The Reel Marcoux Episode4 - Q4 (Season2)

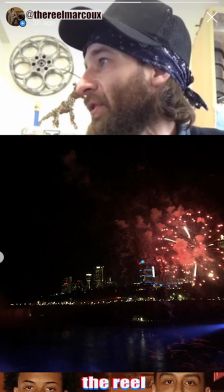He actually had a video in here somewhere, too. Let me see if I can find that video.
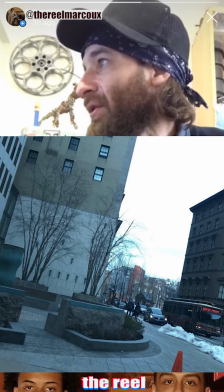Shout out to the real Kalia. I love this Dutch angle. Showcasing, it looks like before quarantine, I hope. But, yeah, I really like what's happening with that Dutch angle. Feeling like the world's on a tilt.
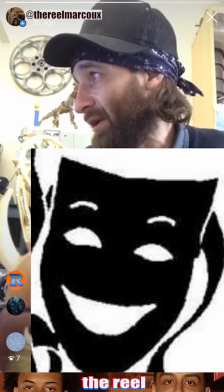Really wonderful work. I had some stuff from the real Alec. He gave me his real leader. He wants to focus on some performance, some theater.
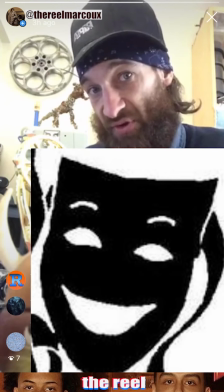Looks like he's inspired by Drizzy. That's cool. Music is great to inspire.
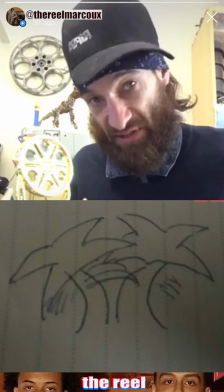And he wants to do a little bit of animation, so he mixed those three things together as his real distant leader.
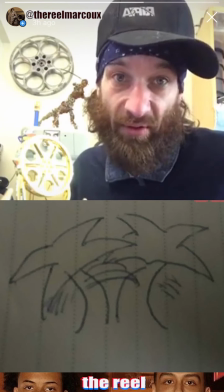These are all sketches, just kind of giving us an idea for what we would do, because our countdown should involve our concentration, right? You might make an animated 5 count, or you might make a one-shot 5 count. Just make sure it's 5 seconds. Try to stay specific about the time requirement, okay?
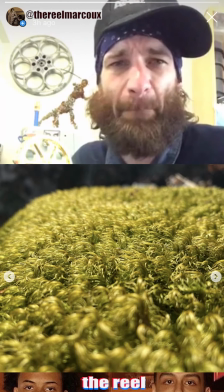Hey, Kevin came in. Oh, Kevin, thank you for blessing us with these shallow depth of field extreme close-ups of details.
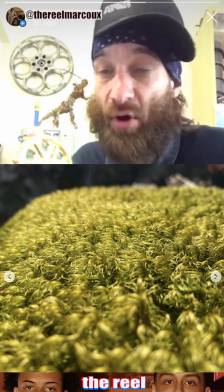Perhaps your concentration might be like exploring micro worlds, but I love the sense of perspective you bring to your shots.
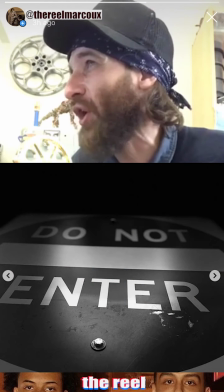Ooh, yo, check out how stark that lighting is. This black and white shot, right?
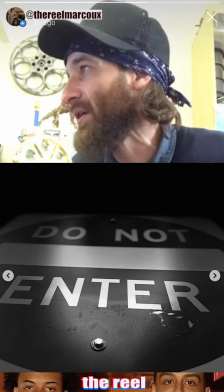The T is the center of the frame to us, right? But it all falls off into that shallow depth of field.
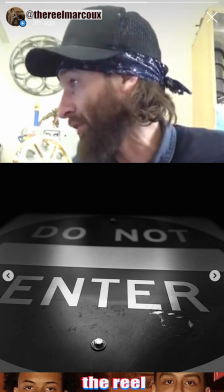So shallow depth of field could be an exploration for you. Again, shallow depth of field from the Kevin.
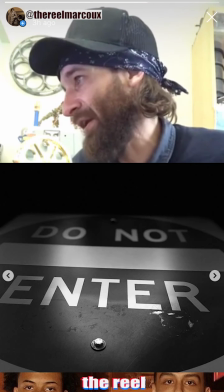I believe I forgot your handle. The real Kevin, I'll call you right now. But yeah, and then this complementary color, the red versus the green.
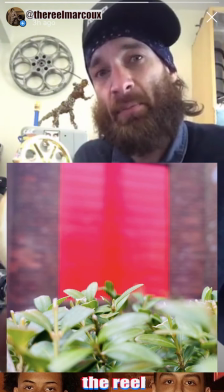It's interesting because red oftentimes stands out, but here the red is like receding, right?
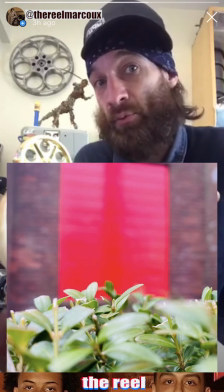The green is the foreground, and the red, the warmer color, is the background.
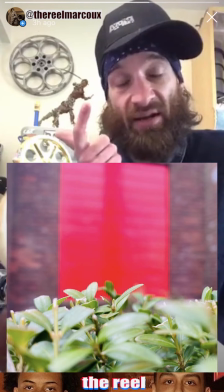So it creates this kind of like fight inside of our brain, because oftentimes warmer colors seem to stand out to us.
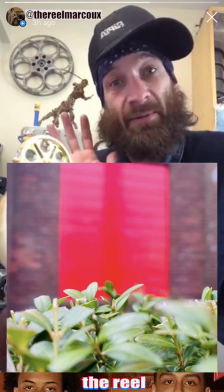Cooler colors tend to recess, right? In a composition. Yeah, you always got to put a glitch in there, right? Yeah, and then, let's see if I can...
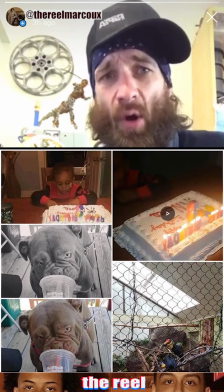Oh! King Parr is back! King Noel Parr is back. Fantastic job.
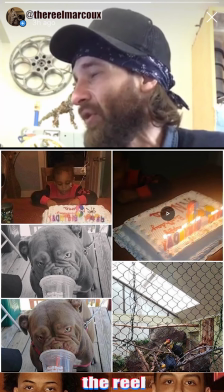So it looks like your concentration is a bit documentary, man. It's kind of like following your life as you go.
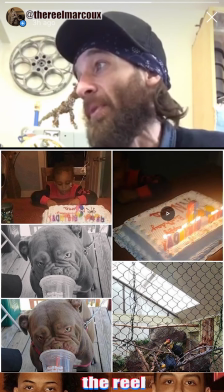I think that's really phenomenal, and I still love that pitbull shot. The fact that you brought that to black and white created a whole nother scope.
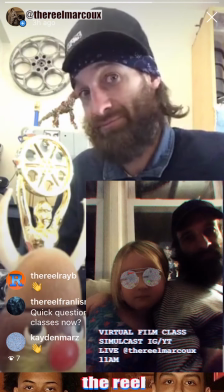I thought this shot was kind of funny because I don't play with TikTok or Snapchat or anything like that.
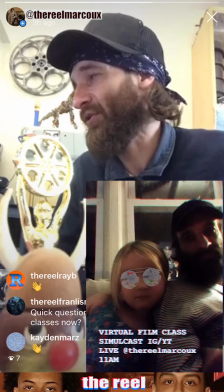This was just like kind of a stupid IG filter. My daughters were playing around, and I just thought it was funny with the virtual style. She has this kind of like virtual TV buzz on her eyes. The real Lenora, shout out to you, honey. Love you. And yeah, so we had some fantastic work come in overnight. I would like to maybe potentially show you guys some other work to maybe give you guys some inspiration. I guess we could jam out a little bit while you guys come up with maybe some requests. Let's see if we can. Let's see if you can, Marcoux. There we go. That one's not as fun. That one's not as fun. Oh, that's the fun one, right? Let's get that. Let's get that. Where is it? Right there. Oh.